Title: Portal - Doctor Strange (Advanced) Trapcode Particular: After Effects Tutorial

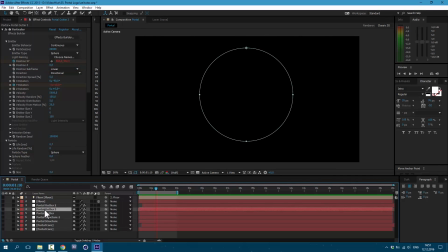Go to Edit, Duplicate. And call it Portal Bouncer. Let's also make some changes here. X rotation to minus 120. And now let's press U on keyboard and go to this last keyframe.
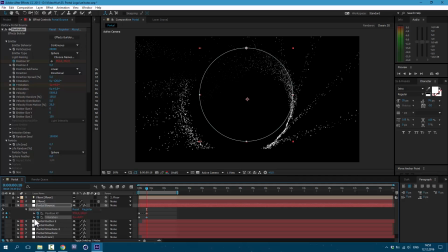Let's set it here to 0, then open here and type new expression. Let's type in wiggle, open brackets, 5, comma, 200, and close brackets.
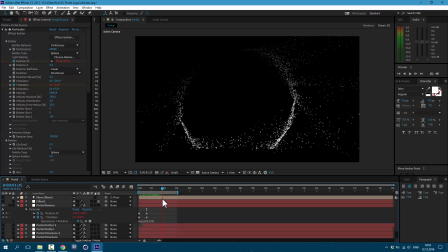Now we have this crazy animation like particles shooting around. Let's go to velocity and set it to 3000. And emitter size Z, let's set it to 1000. Let's also make some changes to size over life.
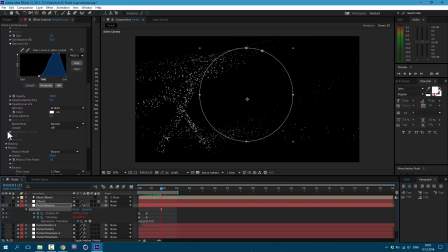We need to draw this kind of shape. Excellent. Now let's go to physics and gravity, let's set it to 1500. And here at collision event, let's set it to bounce. Let's set it bounce to 14. And slide, set it to 35. Now let's move our portal bounce to about 4th frame.
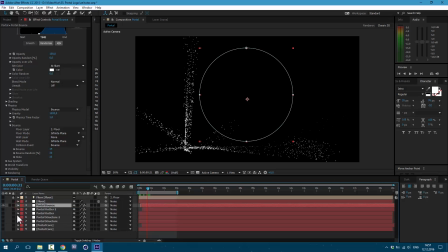Excellent. Now we can see result. Let's enable motion blur on all of these layers. And click here to activate it.
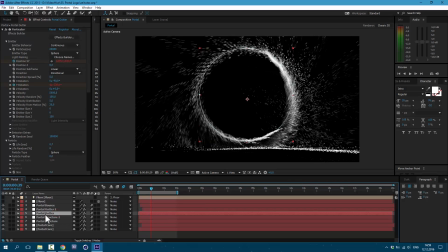Now it looks more natural. Let's go to portal outer and go to effect, color correction curves. And here in alpha channel, let's make it more visible. Go to edit, copy. And paste on other one. Edit, paste.
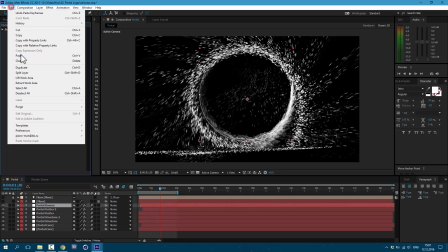Let's also add to portal bounce. Edit, paste. Excellent, we have a cool animation.
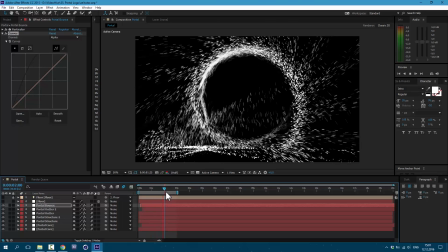At this point it looks more like snow and we want to have some sparks here.
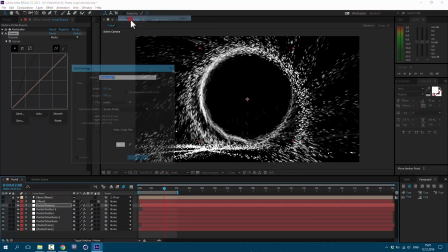So first let's go to layer, new, solid, and call it background and set it to black.
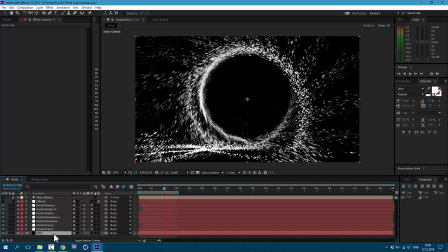Okay, it will help with color correction. Now go to layer, new, adjustment layer.
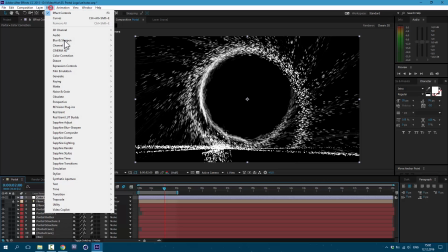And let's call it color correction. Go to edit, color correction, curves.
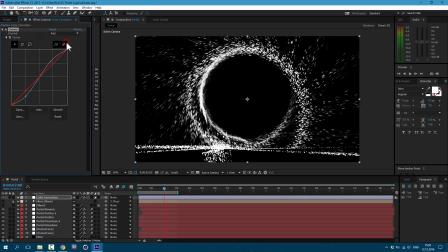In RGB channel, let's make this slight S shape. Then go to red channel and let's drag this way up here and make this form here. Okay, now let's go to green channel. Here we make some S shape like this, a little bit higher than RGB channel.
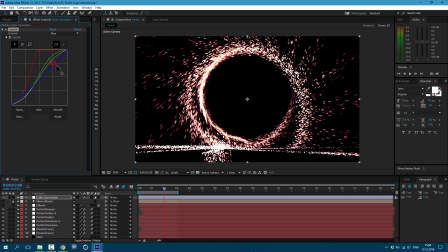Then finally go to blue channel and drag it way down here. And here let's drag it up like this. Now as you can see, it looks more like sparks. Let's also add some glow.
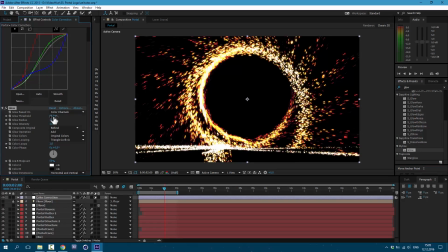Type here glow. I'm gonna use simple glow and set it here to about 100, radius to 500 and intensity to 2. Now we have some awesome glow. You can play it with this threshold to get results which you need.
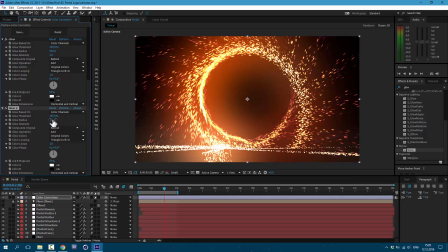Let's also go to edit, duplicate, and here I'm gonna set it to 50 and intensity to 1.
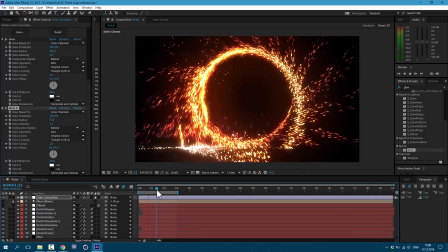So let's see what we have. And now I'm gonna show you how to add it to the scene.
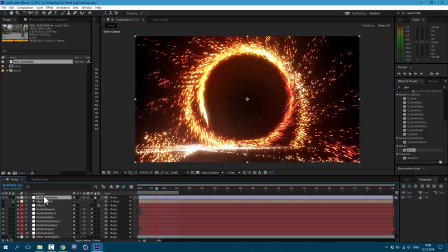So I drag my video here just above background layer. Now let's shut this color correction off and enable my video.
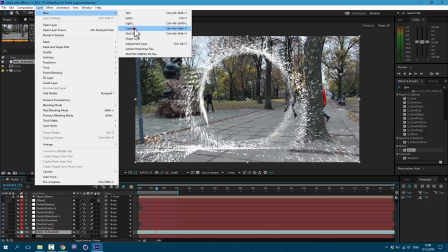Let's add some camera to the scene. Go to layer, new, camera. Okay, now click here and hold and select orbit camera tool.
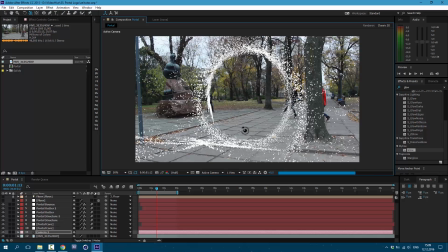Now we can change it as we need to match the scene.
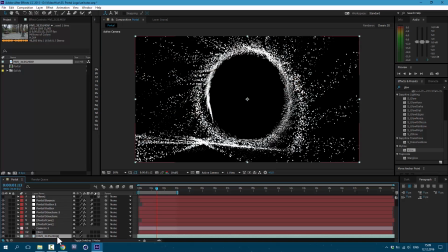So once we've done it, we need to drag our video below of everything, then select all of our layers, click here, select all, and go to layer, pre-compose, and name it portal.
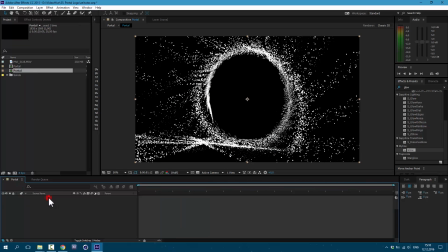Okay, now let's open our portal scene, enable this color correction, and enable motion blur, and back to our comp with video, and set it to add.
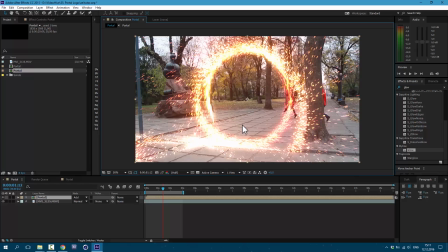I recommend to shoot the video with tripod without any complicated movements. And then you can add your portal to any of your scenes. If you are interested to support this channel, you can check out my portfolio on videohive.net.
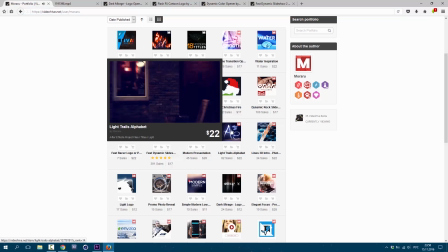Link will be in description. Here I have a bunch of cool templates for After Effects. They all have video tutorials which explains how to use them.